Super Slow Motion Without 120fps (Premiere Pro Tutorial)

I'm not going to waste your time. Let's go into this straight away. If your camera shoots 60 FPS, you can pretty much have this effect. What I have in brief is a series of clips that I've slowed down to 5% and then essentially used optical flow to create this super slow motion effect.
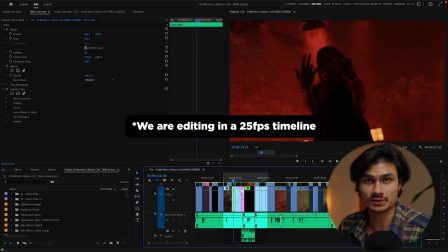This is the sequence here. This was for a Doc Martens shoot. Now, I didn't shoot in 120 FPS. I have a camera that shoots in 120 FPS. I didn't have time to change to 120 FPS.
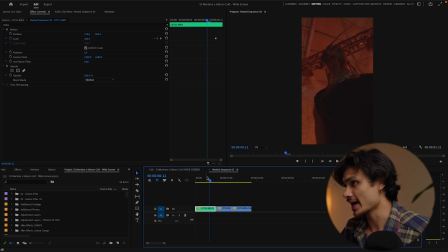If we go into this nested sequence here, what we have is, sorry that this is in vertical now. It was because it wasn't originally a vertical video. What we have here is three clips. This is what it looks like.
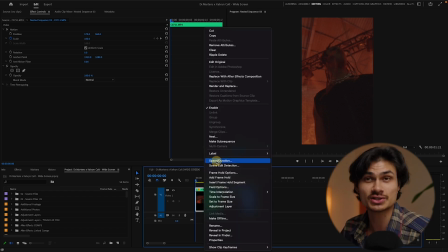What I've done is I've gone right click, speed and duration here, and I've changed the speed to 5%.
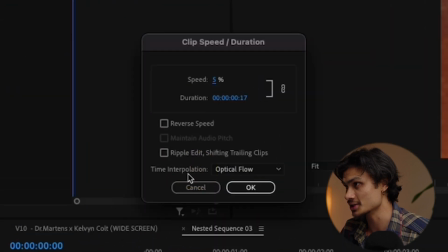Where it says here, time interpolation, you can select it to optical flow. Normally it's gonna be on frame sampling, but you wanna hit it to optical flow and hit okay.
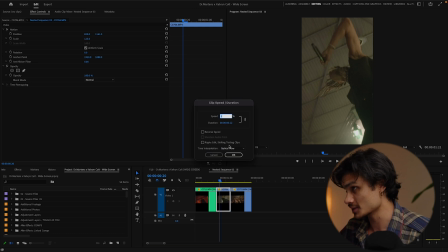This has been done for the other clips also, 5% optical flow, 5% optical flow.
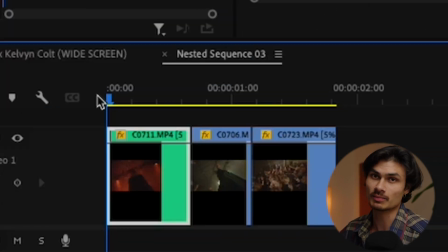And as you can see, this is not rendered right now. We still have this yellow bar above the clips and it looks really shit. So optical flow basically, it basically says, hey, there's more frames in between this that we can make, artificially create. Let's make those frames. I think maybe someone told me that one time. I don't know. I just use it and it looks dope as shit. The only way to really make this effect work is if the subject is actually not moving a lot in the first place.
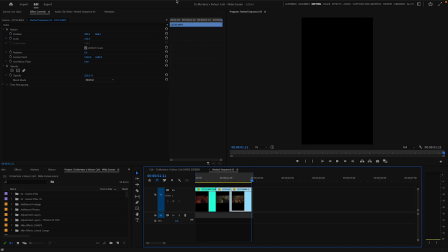Let me just render this for you right now to show you what it looks like. Super smooth, but if I take the same clip and I move it down here,
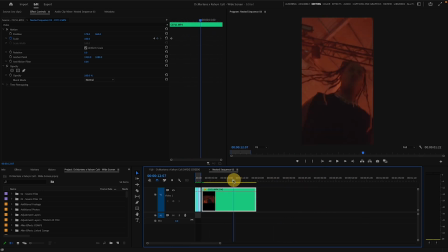and let's say we go to a part where the lighting changes. Okay, here. This is where the effect won't work.
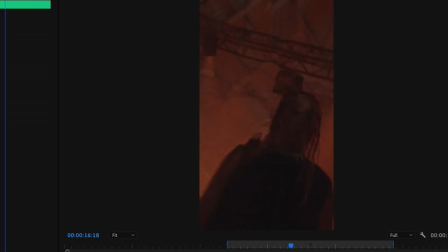There you go. That is what it looks like when you do optical flow with the lighting changing. It's kind of a sick effect, but it's not what I want. That will also happen if there's too much movement from the subject in the frame. That is why we slow it down to 5% and not 10%, because it looks really shitty when it's like at 10.
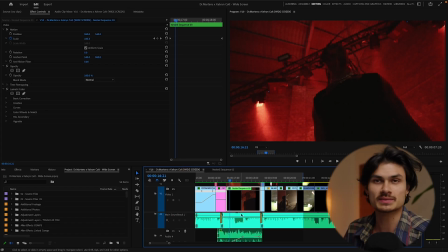Sometimes can work. So in brief, you wanna slow your clips down to like a 5%, pick a part where they're not moving a lot.
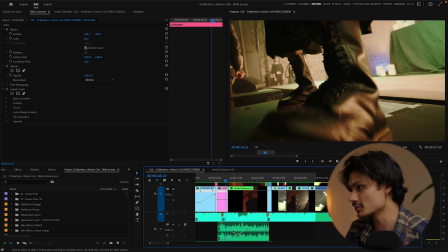Then if you wanna finish this effect, you can add other audio effects to it, such as a low pass filter, which cuts out the track at this moment.
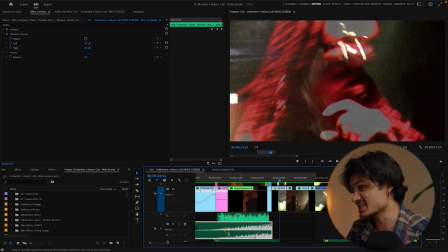And then also some high pitch ringing sounds, like, or the crowd screaming.
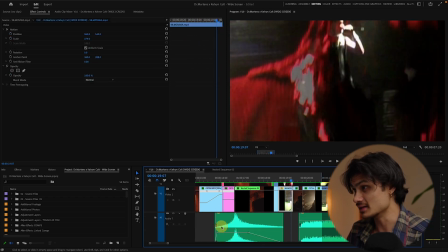That's not the real crowd. And then some high pitch ringy sort of sounds.
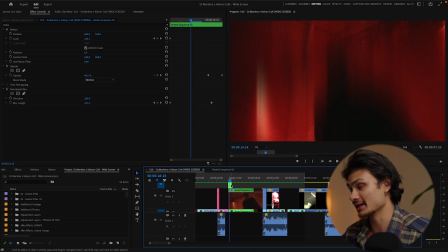If you want to copy my shit completely. I also put on here, last thing, a directional blur just to like help ease into this shot.
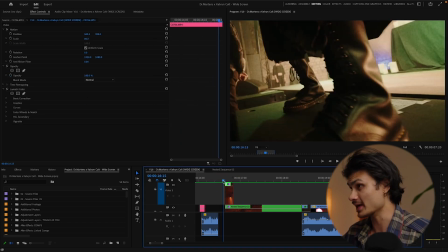We've got like a... Yeah, I mean, that is really bait. That's almost too much. I wish I didn't do it so much.
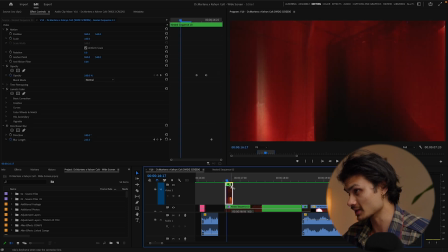Let me pull it down a little bit.
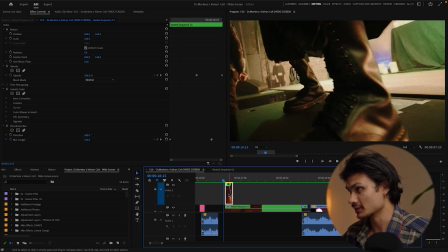And essentially that is just a bit of directional blur taken from the same nested clip and put together.
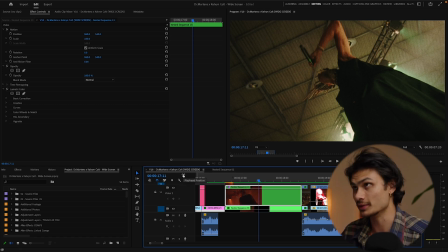The reason why I've nested these is so that I can add a small zoom onto it all with keyframes to just give it a bit more movement in the super slow motion. Anyways, that is how to make a super slow motion effect in Premiere Pro without having 120 FPS or higher FPS rates on your camera. Thank you very much for watching and have a lovely day. Catch you in the next video. Peace.